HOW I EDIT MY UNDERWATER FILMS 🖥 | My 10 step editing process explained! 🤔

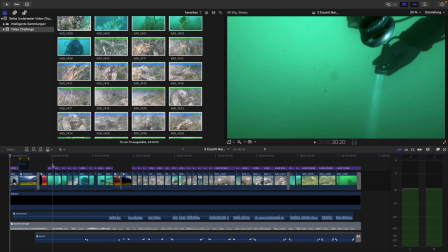(12:17)
Also, in this fifth step of editing to the music and editing basically your clips, you will also do your color corrections, your white balance adjustments, your color corrections, your color grading, your stabilizing of the clips, cropping, framing your clips if you have to.
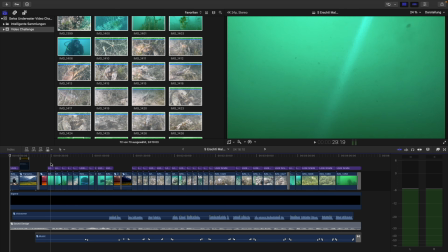(12:36)
All that sort of stuff is done in this fifth step, and that's why I said this is kind of your most time-intensive step in the whole process. While you're doing this,
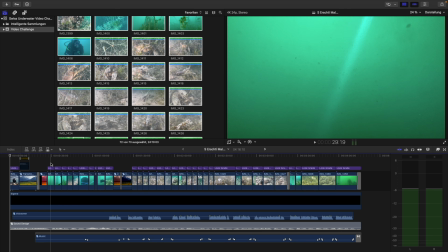(12:49)
it's more likely than not that the piece of music that you've picked is not going to be the exact length that you guys want it to be. There is actually a really easy way how you can make any piece of music to the desired length with Adobe Audition.
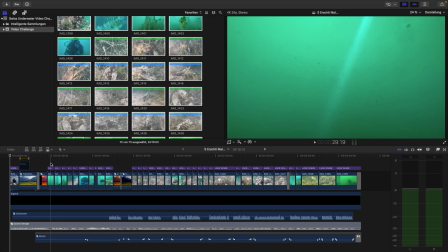(13:07)
If you have the Adobe suite, you also have Adobe Audition, and within that software you can extend or shorten any music track very, very easily. There's a separate video that I've created a while back. I'll link it up in the top right corner here for you.
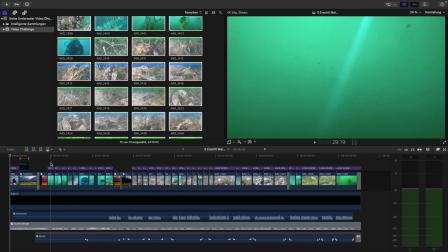(13:20)
So if that's of interest to you, go and check that out. It's a step-by-step explanation how you can create or make any music clip longer or shorter depending on your needs.
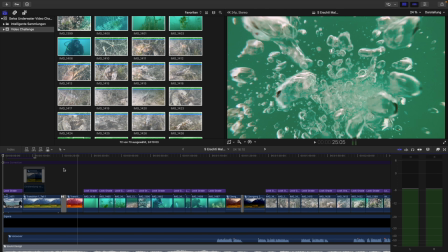(13:34)
So before we get to step number 6, let's talk a little bit more about the actual sequencing and how to decide where to put which clip.
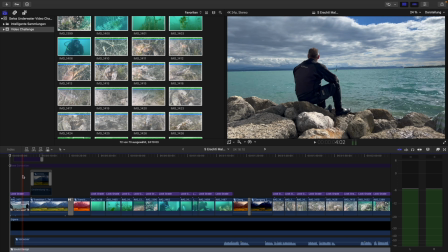(13:43)
Now, as we said before, we have a beginning, which is fairly clear. There's not much discussion what needs to be there.
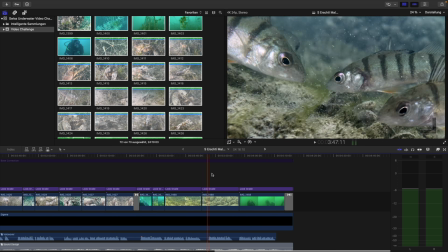(13:48)
And we have an ending, which also is quite clear what's going to be shown towards the end.
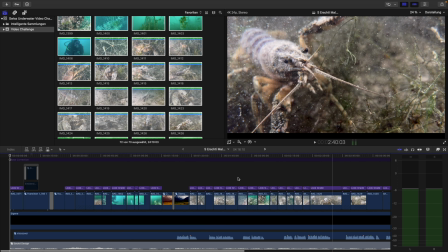(13:53)
But in the middle part, that's where most people have difficulties deciding how to structure their videos.
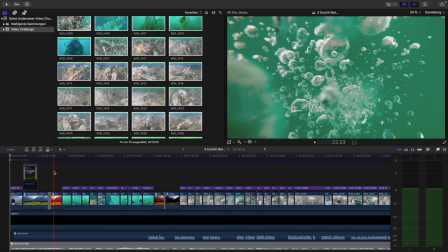(14:02)
And this is where proper preparation is so important, because if you think about your storyline and what you wanna tell in your film before you get in the water,
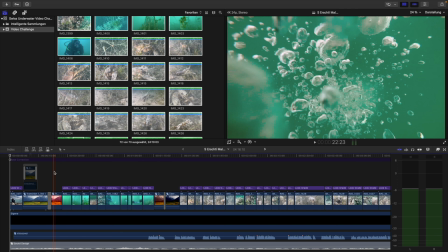(14:16)
you'll be able to get better shots that will be much easier combined and put next to each other in the
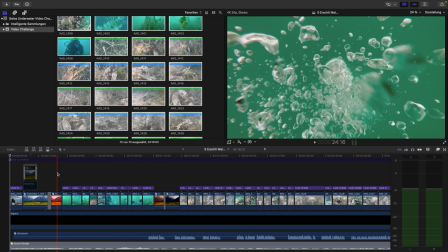(14:24)
editing process. So in my case here, for example, these shots here, the entry shots, like well, this one I might have taken anyways,
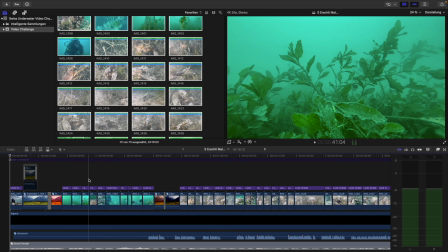(14:32)
but this one here and this shot here, these shots, I don't think I would have taken them if I didn't know what I was going to tell, what I was going to try to tell with the story in the beginning.
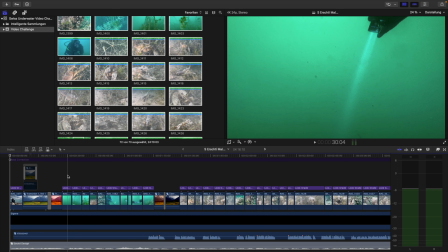(14:43)
So I knew there's going to be a diver as my main protagonist in the story, and I wanted to introduce him into the story. And this is how I introduce my main protagonist into the story, by him swimming into the frame,
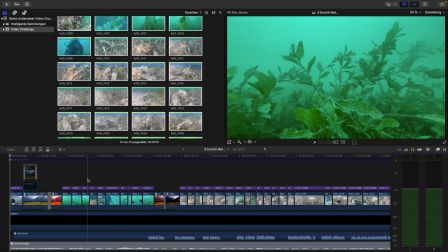(14:56)
swimming over some seagrass areas and showing some of the seagrass from a POV perspective.
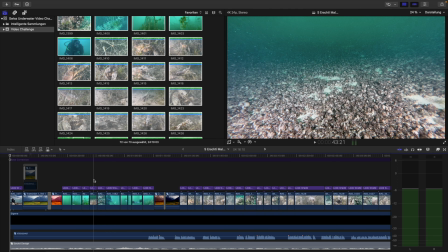(15:02)
And then we get into some other underwater scenes, and these are not really spectacular. I mean, all of these shots, look at them, they're nothing special.
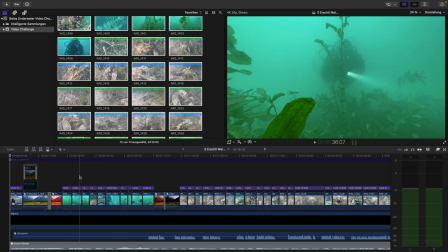(15:10)
Like, there's no real skill in getting these shots taken.
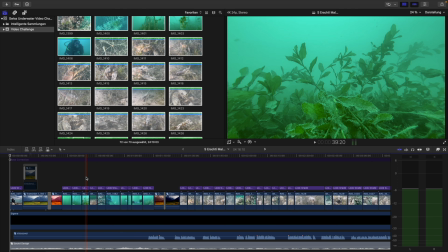(15:15)
It's just thinking about getting these shots and making sure that you do end up getting these shots. And this is all in the pre-production or the preparation for your shoot.
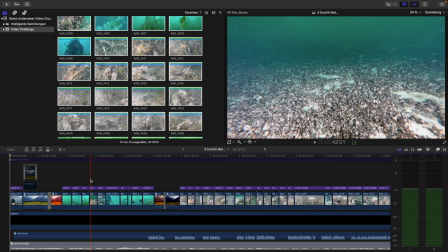(15:27)
But executing these shots is not very difficult. They're fairly simple shots, but it's important also that if you have a shot, for example, like this one, of all the shellfish there, the whole seabed is full of them, to also capture a close-up shot.
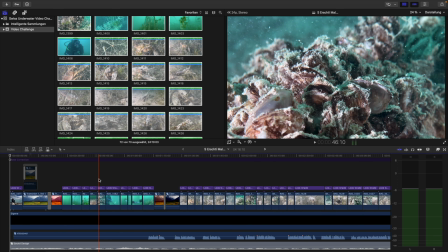(15:42)
Try always to capture more of these different varieties of shots,
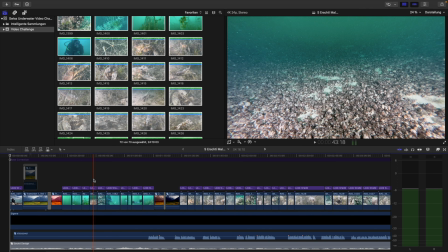(15:48)
and then in your edit you can go from like showing an entire field of these shellfish to just a close-up of the shellfish,
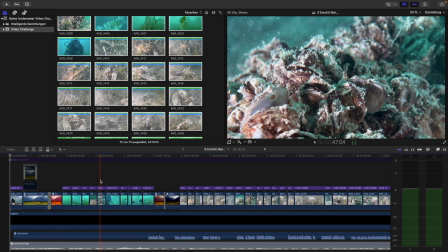(15:55)
and giving the audience a much more intimate look into the organism that you're showing. Or you can go vice versa. You can show first the close-up shot and then go into a wide-angle shot.
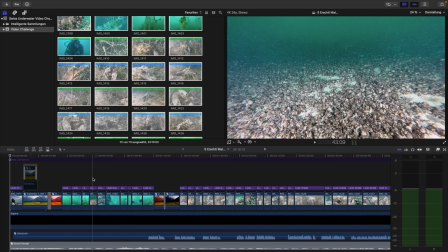(16:08)
That's kind of a bit to personal taste, but make sure you have both and you show both one after the other, so the audience can make the connection between, okay, this is the whole seabed full of these shellfish, and this is what they look if we look at them close up.